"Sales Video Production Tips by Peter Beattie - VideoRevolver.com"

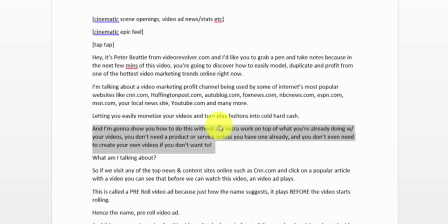already I may not so then I move on to the next step so I have the script and
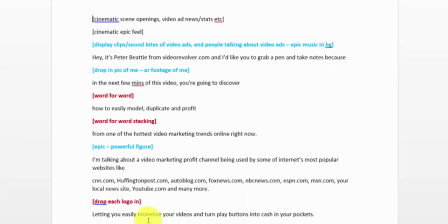then I move on to the storyboarding step now the storyboarding step is where I basically take the script and then I split it up and I define all the visuals that are going to go with the written script so basically what I
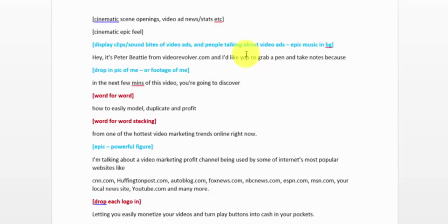do some people actually use storyboarding software or they do it with a piece of paper and a pen and they actually draw pictures like stick figures of what they want to appear on the screen as like a particular sentence is being spoken.
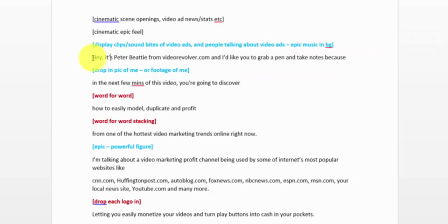What I like to do it's a lot quicker is I go through the script and I say okay this sentence right here hey it's Peter Beattie from video revolver.com and I'd like you to grab a pen and take notes because and then what I do is I say okay what do I
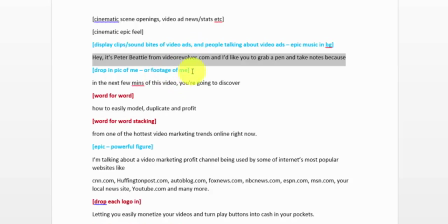want to show on the screen as I'm saying that sentence and then well I think well I'm talking about myself it's kind of an introduction of myself so maybe I should show a picture of myself so I put a little note there drop in a picture of me or a video clip of
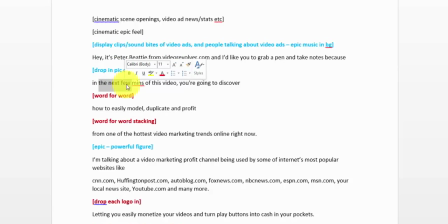me okay done the next sentence in the next few minutes of this video you're about to discover at this point in the video I say okay what do I want to show here well in this case I think I'll show the words on the screen that you can see I have it right
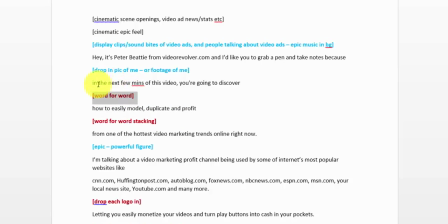there it says word for word so that tells me I want to show these words on the screen with PowerPoint slides and that's exactly what I've done here
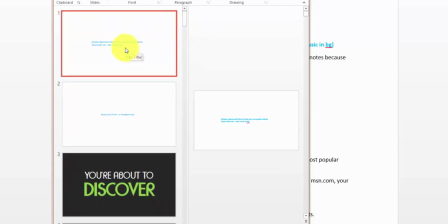in the video if you were to watch the video it starts out saying
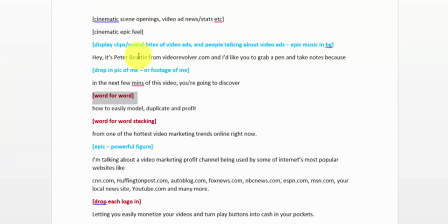hey it's Peter Beattie from VideoEvolver.com and there's a video of
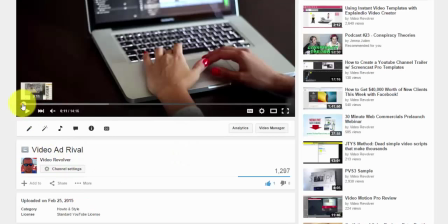me talking or there's a clip of me talking I'll rewind it let
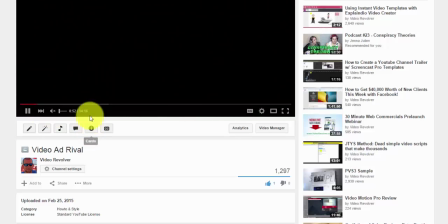me find the actual beginning of the video after the intro says hey it's Peter Beattie from video revolver.com I like to grab a pen
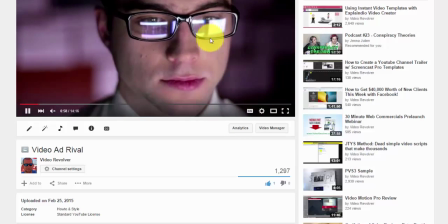take notes because in the next few minutes you are about to discover and you can
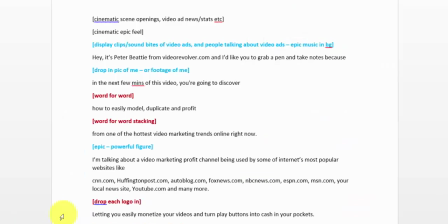see the words you're about to discover come on the screen right and then I just continue that how to easily model duplicate and profit what I want to show when speaking these words well I want to show word for word and have the words stack on each other let's see what I did
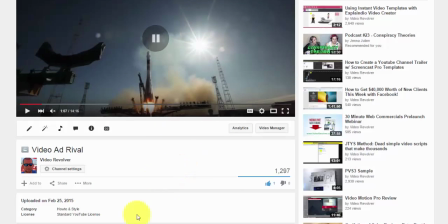how to easily model duplicate and profit right and then the script continues on from one of the hottest video
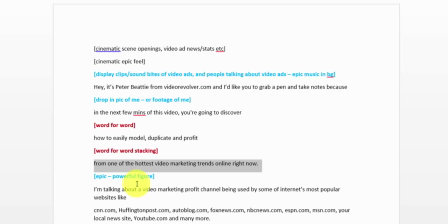marketing trends online right now and when I got to this sentence I was like okay so what do I want to show here well I can't just keep using words it would get boring for the viewer right so I try to mix it up between powerpoint slides with text on the screen still images video clips
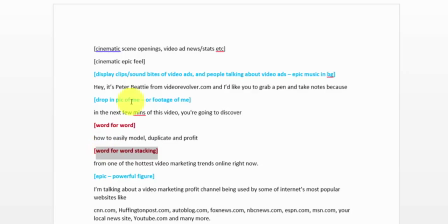b-roll video clips things like that so I'm always trying to mix it up throughout the video so
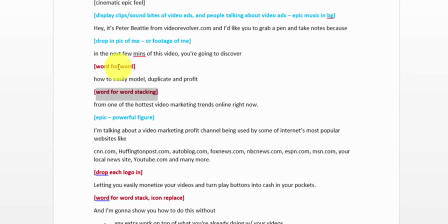I just did two two slides of text right or two sentences with text. So now I think, all right, I want to show something a little bit different. So maybe I should show a B-roll video clip, something that kind of represents something powerful, because we're talking about one of the hottest video marketing trends online right now.
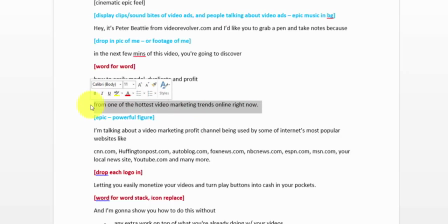This kind of represents something. It represents a powerful video marketing trend. So maybe I should show something that represents the feeling or represents something powerful.
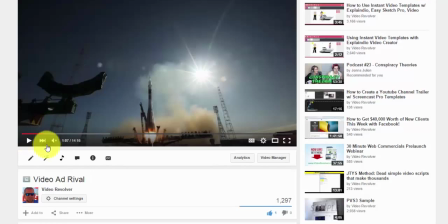So I decided to show a rocket ship taking off right blasting off okay and
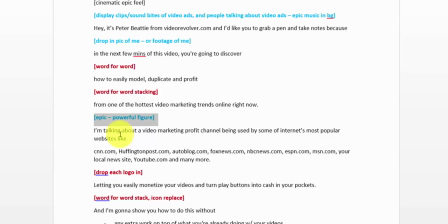then I just continue to continue to go through the script like that and I just kind of visualize what I want to show on the screen as I'm going through the script and I'll make little notes here now
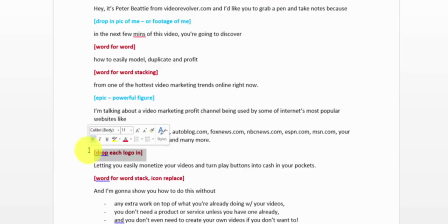you can do it visually like I said you can make a visual storyboard I prefer to do it just in plain text because it's so much faster instead of drawing everything on the screen like I could draw a rocket ship here I could draw these words on the screen.
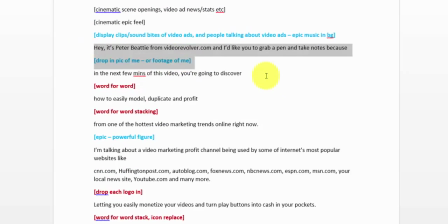I could draw a picture of me talking here, but I just do text to tell myself what I want to put there.
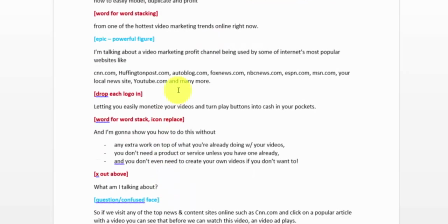And like I said, I just go through the script like that, and I visualize what I want to show on the screen, and then I make sure to keep alternating and mixing things up. So I'm not just showing images. I'm not just showing text. I'm not just showing, you know, video clips of rocket ships taking off or anything like that. I mix it up and keep it interesting for the viewer.